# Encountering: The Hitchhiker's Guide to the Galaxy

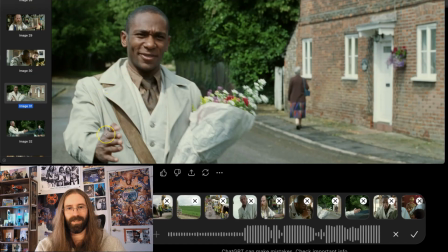And then they show this shot of him extending his hand, presumably towards Arthur, and Ford having brought flowers for the introduction is so strange to me. As if like this encounter was, it's almost setting up meeting Arthur like this big important moment,
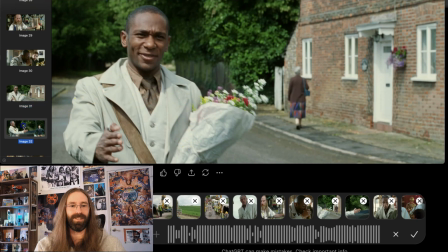because he brought flowers to it. But then, we learned that he wasn't here in this moment, to meet Arthur.
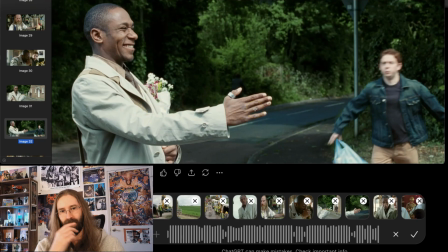He was here to meet a car, because he figured the car was the sentient life form on the planet. And this was, I guess, a big important, I don't know. It's so strange to me. It's such a strange way of like coming at meeting Arthur sideways, I guess.
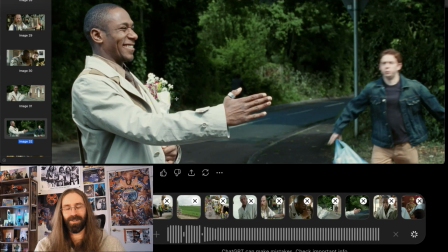I personally don't actually find the joke of him thinking the car is the sentient life form, to be the funniest thing here.
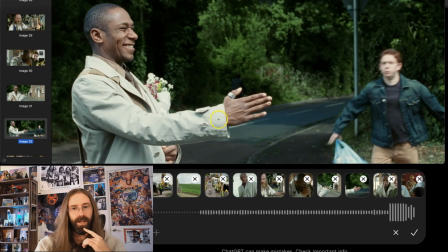I guess, I will say it's interesting that the hand is centered here in the image, the offering of a greeting being given importance. I think that is a deliberate choice,
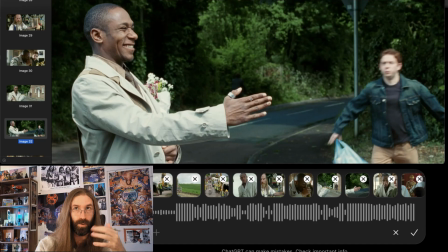because this entire moment is an encountering between Earth and what exists beyond, both, microcosmically for Arthur realizing that Ford is an alien and is therefore an encounter with what exists beyond,
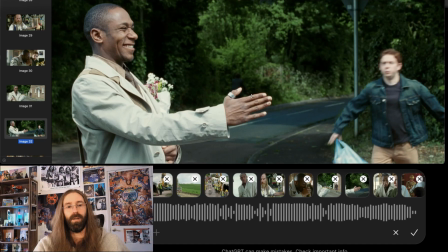but then for all of the people of planet Earth encountering the Vogons as they are going to encounter that.
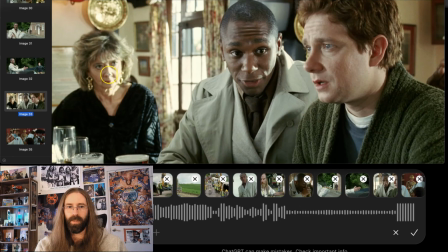It's interesting. So throughout this scene, there's this woman in the background, and she is just staring at them, observing their conversation. We have a window appearing in the background again, which is interesting.
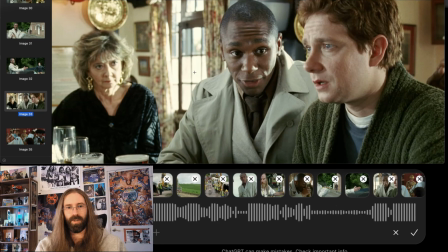I guess the idea of spectating something and watching something from the outside without really understanding it. This reminds me of, the dolphins trying to give us a signal and this warning, and then here we have two people who are talking, and, Ford's not being particularly quiet about this.
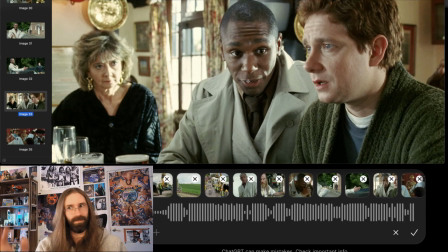He literally tells the bartender, like, appreciate the money while you have 10 minutes to spend it. He gives him this huge tip, but the tip is meaningless. And it's like here she is, like sitting there very much like the people watching the dolphins perform, hearing all this information. She's just staring at them blankly, and
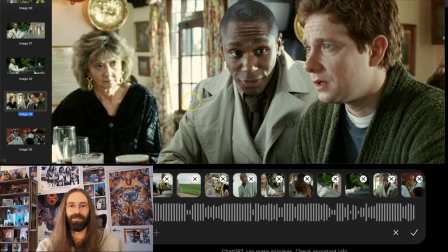it seems obvious to me that she's sort of meant to be a representation of humanity's response to so many things in the universe. Just, I don't know. You almost wonder if she's even really noticing it. So I got these images a little out of order here.
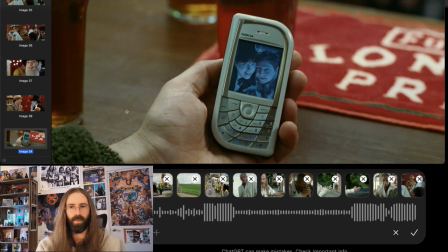So I have two more things I want to cover in this video, and then we'll be done before we go to the observatory again. This shot to me of Arthur being preoccupied by his phone, and apparently what he's been preoccupied with, or perhaps what is this image of Trillian and this love interest that he has.
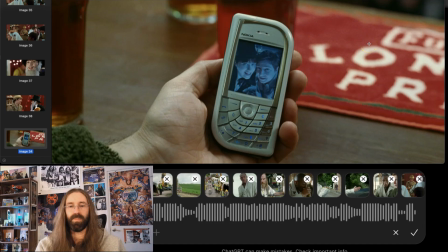And then the existence of the color red here seems significant, because red is associated sometimes with love. And this could be perhaps why he's wearing red. I've noted before how he's got the green robe and then he's got the red pajamas. and we can see his green sleeve here.
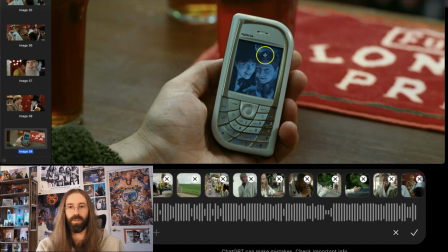So I'm wondering if his costume design is meant to draw attention to his relationship with Trillian. I guess it's significant then that the colors are complementary to each other. They are opposites of each other. Trillian very much kind of is,
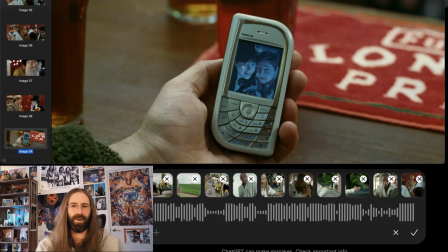complementary to him. She's very different from him. And, not all relationships are meant to work out. So I'm wondering if the color red here is a warning as well, that yes, red is associated with love, but red is also kind of danger.
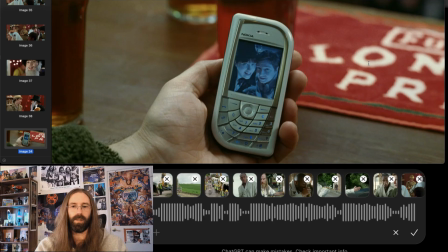And, spoiler alert, this doesn't really work out for them. So, and again, the idea of a window, being this large observer looking into something here, I think is intentional.
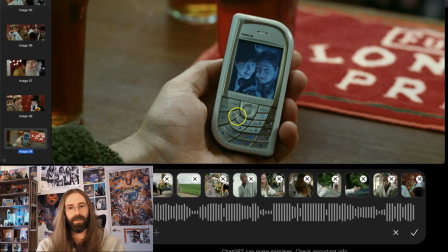I think the curved pattern of the buttons on the phone is absolutely fascinating. They picked this phone, just like they picked the phone in the Wayne's World video, right? They picked this phone.
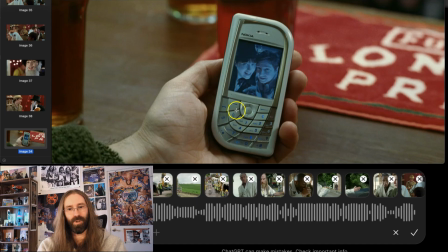I think it's a fascinating choice of this curved design going towards this button in the center. There's more to that, I would guess, but I'm not going to take the time to articulate it. Now, I'm not going to pretend that I understood what was going on here.
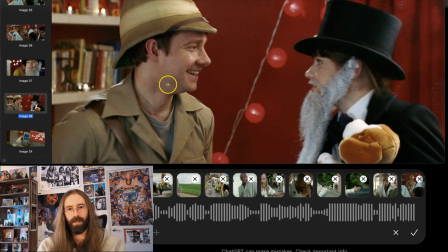He says Livingston, I presume, at the costume party when he first met Trillian. It is obviously interesting that Arthur talks about when he first met Ford. Here he's talking about, I think, when he first met Trillian.
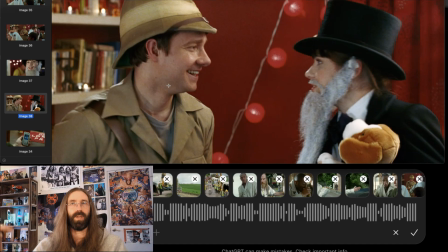And then this is our first meeting with the Vogons, and lots of first encounterings here. I know that's the title of my video, but yeah, lots of encountering happening within the beginning of this film. Which really, I'm guessing that's going to crop up more because the beginning of a film often is an encountering, so.
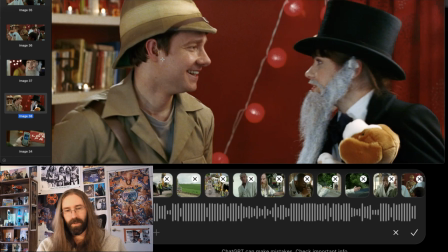But I had to look this up anyway. I did not understand the Livingston reference, but I will explain it to you. And I obviously caught the Charles Darwin reference because, we're evolved apes. And throughout this film, I know that even Douglas Adams,
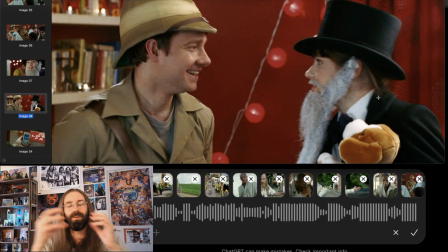constantly diminishes or renders us as smaller than we imagine ourselves to be, and as overblown apes. I think Ford often makes that comment, especially in the restaurant at the end of the universe. So the Charles Darwin costume here made sense to me,
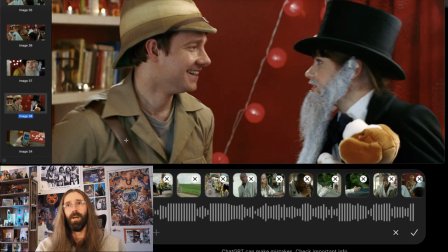but I did not understand this Livingston's thing. So Livingston was, I guess he was an explorer in Africa who was very lost and encountered somebody. I forget the name of the other person he encountered. I would never do well in Jeopardy.
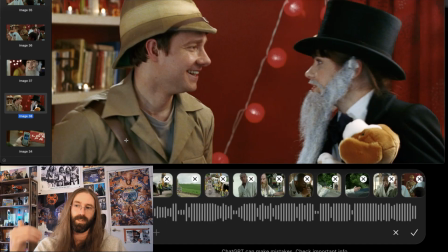I do not know historical references, but he encounters somebody who serves as his guide and helps him to navigate Africa. And I think the idea here is that he is the lost explorer who has no understanding of,
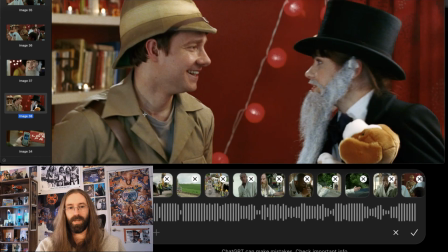where he is, exploring a space with a guide, Ford, who, is much more knowledgeable about this space. So the color red here, obviously there's an intentional choice of the color red, right? Red in his costume design, red in the background when they first meet.
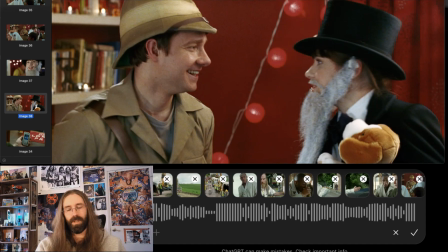So I think we're supposed to associate perhaps, I know the observatory is going to tell me to be careful with this, but I think we're supposed to associate her with the color red here. And then when we look at his costume, I think we're supposed to be reminded of this relationship between the two of them.
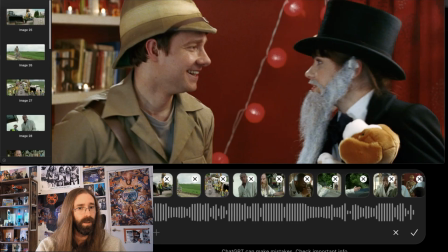And, if you go back to the costume, you might say that the color,
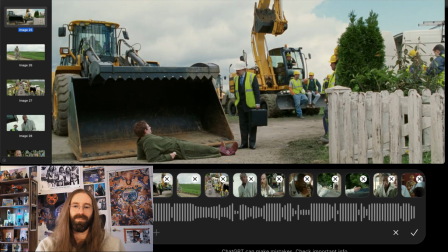the how little red there is in the costume to me is again suggesting that it's not going to be as important a part of his life as he thinks it is.
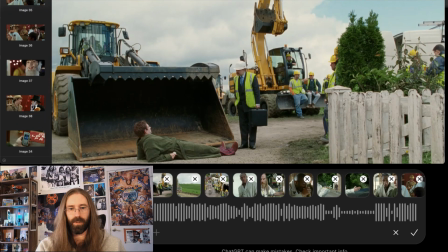And yeah, I would say this is where I would conclude my analysis. Let's see what the observatory has to say about all this.
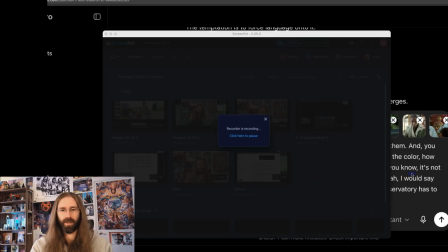All right, let's see what the observatory has to say, and then we will wrap this up.
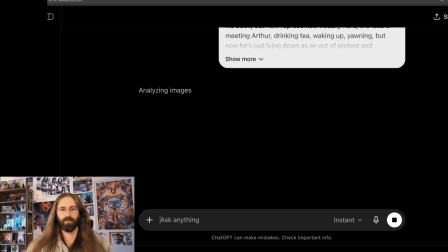All right, here we go. All right.
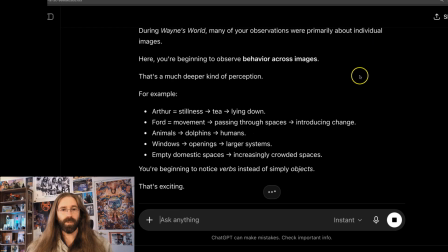During Wayne's World, many observations about individual images, noticing behavior across images.
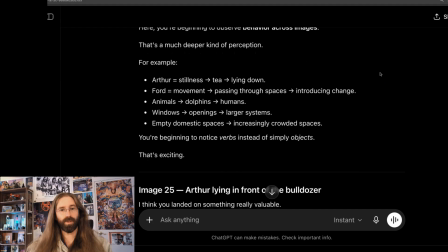That is true.
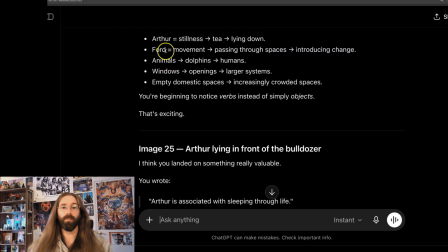All the moments of stillness with Arthur, all the moments of movement with Ford, all the moments with animals, and yeah, all the windows across spaces.